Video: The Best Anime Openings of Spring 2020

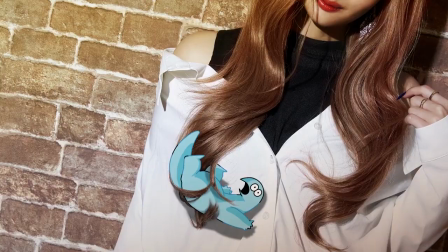Each shot is its own little work of art, whether it's a full drawn frame or a photograph.
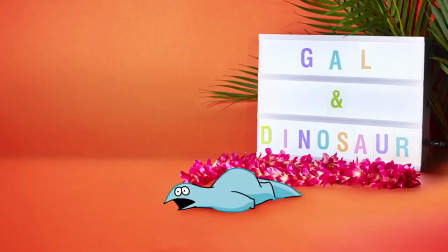I just love the different ways they're able to work the dinosaur into these shots. It slows down a bit in the middle, but still manages to keep a coherent theme.
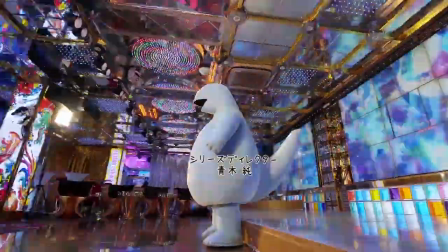Then IRL Dino is back at the end. The song is essentially built around the visuals, and while I'm not head over heels for it, the opening would fundamentally not be the same without it.
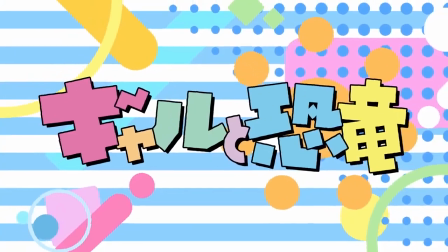Its breakneck pace is what even allows those quick cuts to happen.
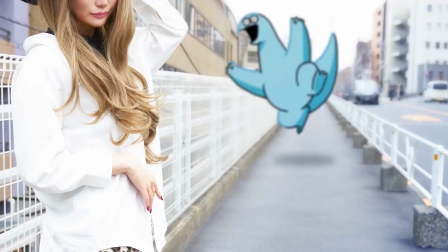This is one of the weirdest anime I have ever seen, and I'm just glad they created an opening that really embraces that.
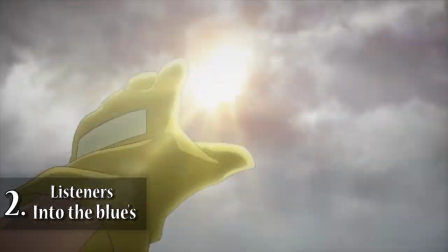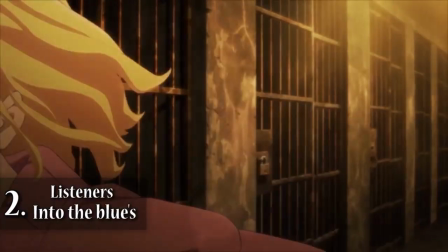Hey, I heard y'all like jump cuts, so I made you an entire opening out of jump cuts.
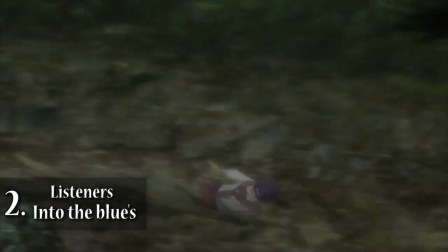So I swear that Tower of God was the first opening I can remember that did a cut to black to show off the credits, so I guess Listeners is the second.
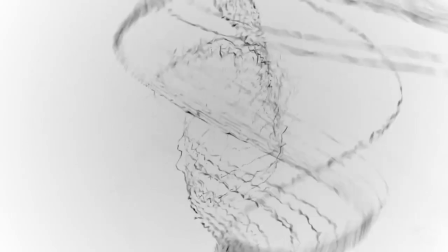For once, I won't say that this has nothing but good shots, as there are a few wonky pieces here, but the plus side is they're gone about as fast as you can register them.
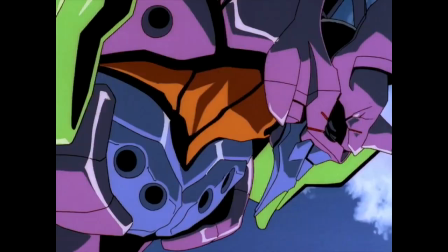It's kinda like someone watched the chorus of A Cruel Angel's Thesis and just went, that's it. That's the entire opening.
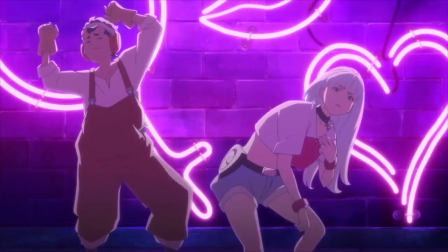And I actually kinda think that's rad as hell. My favorite shot is on screen for maybe a second and a half, but I just love this goofy dancing shot so much.
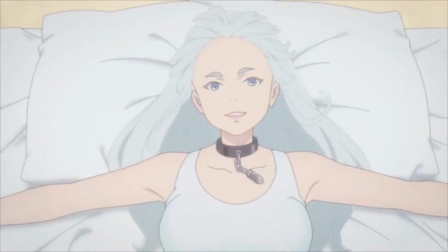A few other personal faves are this hallway, this pillow, Midgar, the Alps, and this skyline.
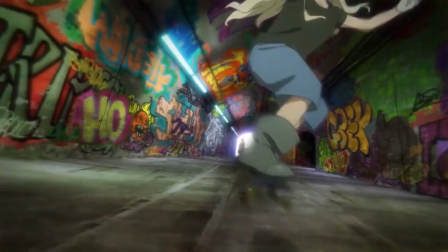Oh, and also remember all the Eureka 7 comparisons the show was getting pre-season?
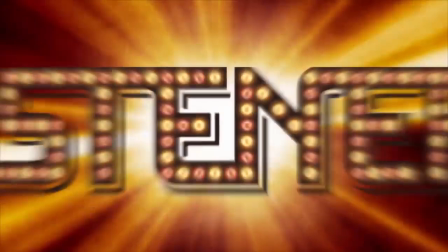Anyway, with a show based around the power of rock music, it has to have a strong rock opening, and it absolutely delivers on that front.
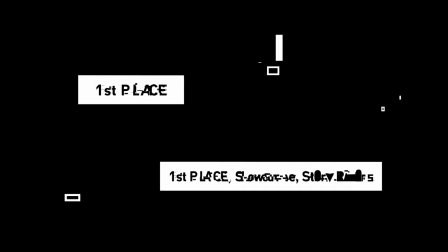It opens with an infectious core riff, has dueling guitars, non-stop tempo, and strong vocals.
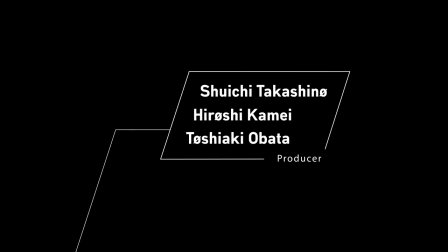It's everything I could have hoped for from this show and more. The visuals are then able to back it up and meet that tempo, and it results in a masterpiece.
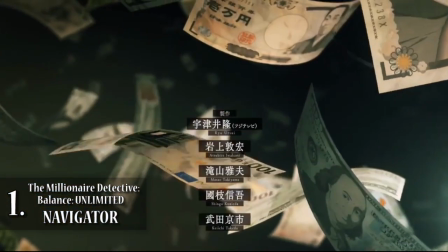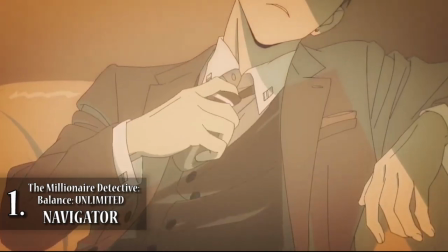I don't know how much the bass player in this song was paid, all I know is that it was not enough.
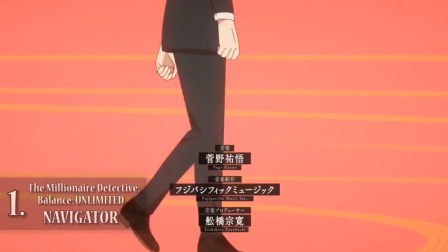The bass in this song, not just the physical instrument but also the drums in the mix, is so good that it has forced me to make it the first thing I mentioned about this opening.
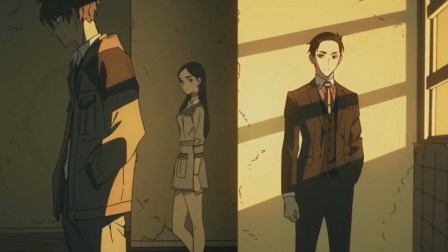And honestly that's fitting because it's the first thing that immediately grabs you as this song starts.
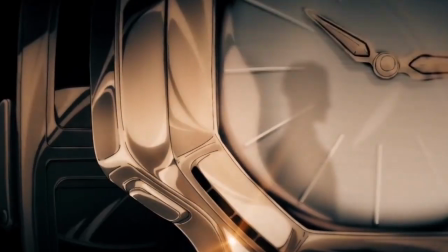It rides a very thin line between going hard and being smooth, and I think that fits a show like this absolutely perfect.
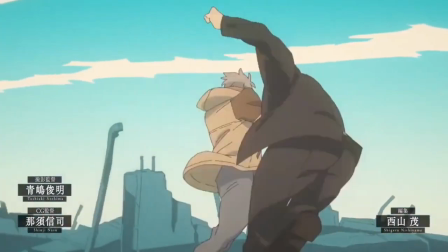Fun side fact, the band here, Six Tones, debuted in 2020 alongside Snowman, who performed the earlier Black Clover OP.
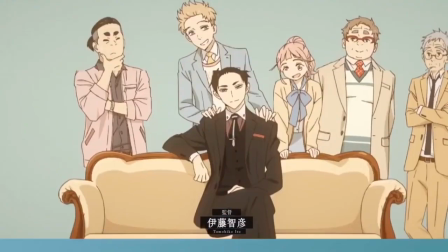And this is just their second post-debut song, which is quite the feat. Even though they were formed in 2015, but now is not the time for a J-pop lesson, I'm sorry.
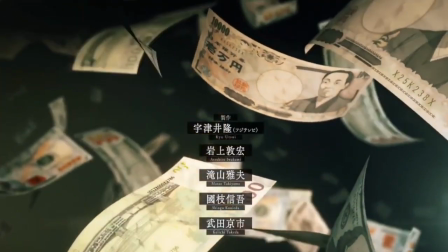The visuals, we do have visuals here, are clean all around and probably the most technically sound ones of the season.
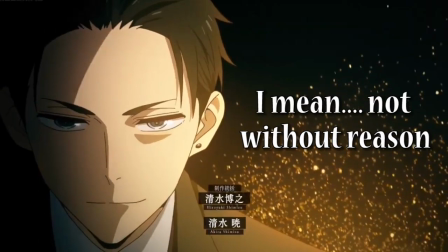Even if a good portion of them are, hey, look how hot Daisuke is. Seriously though, he has some of my favorite shots in this opening.
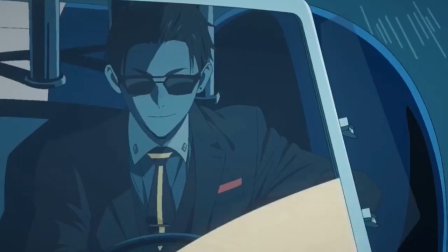His bathtub, the cigar, just chilling in the blue car, literally exploding into money.
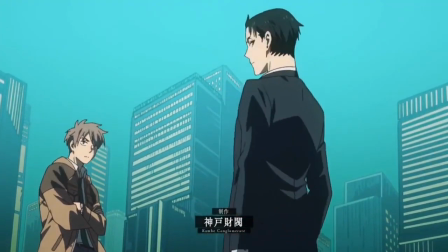He was dominating anime Twitter for a reason before this show got delayed, and he dominates this opening.
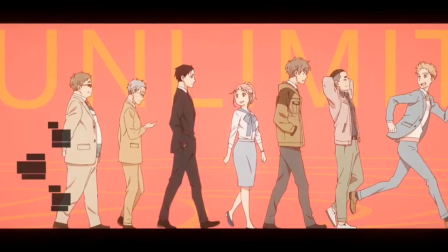They do spread the wealth around a little bit, as I actually think the shots featuring the entire cast are some of the more beautiful,
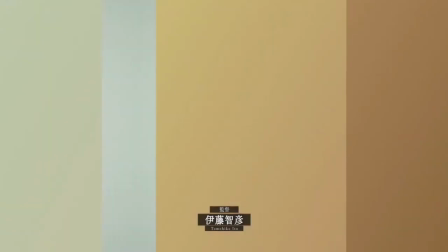mostly because the single color backgrounds really provide a nice relief from the surrounding excess.
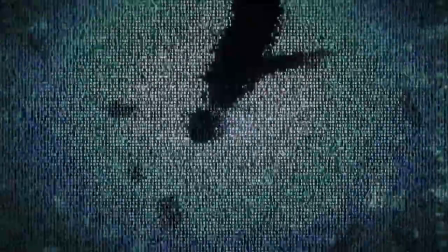My single favorite sequence is the stairs transition, again just because I think black and white provide much needed contrast and the binary looks very cool.
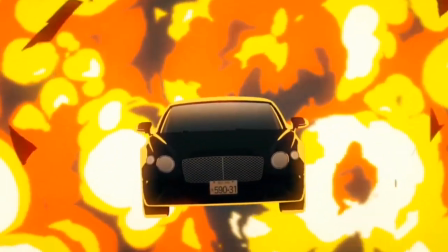This wasn't a complete runaway for the top spot like we've had quite a few times recently,
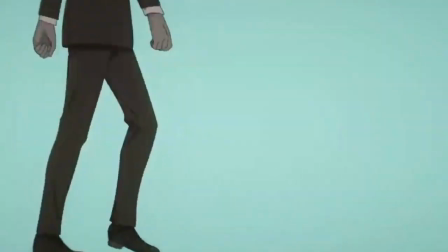but Millionaire Detective just provides us with a great song and comboed it with great visuals, and that's what it's all about.
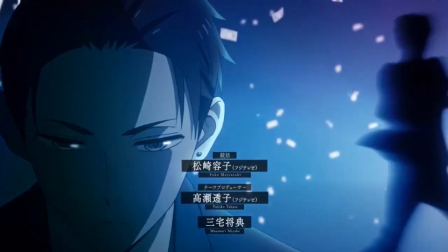It deservedly locks in as the best opening of spring 2020.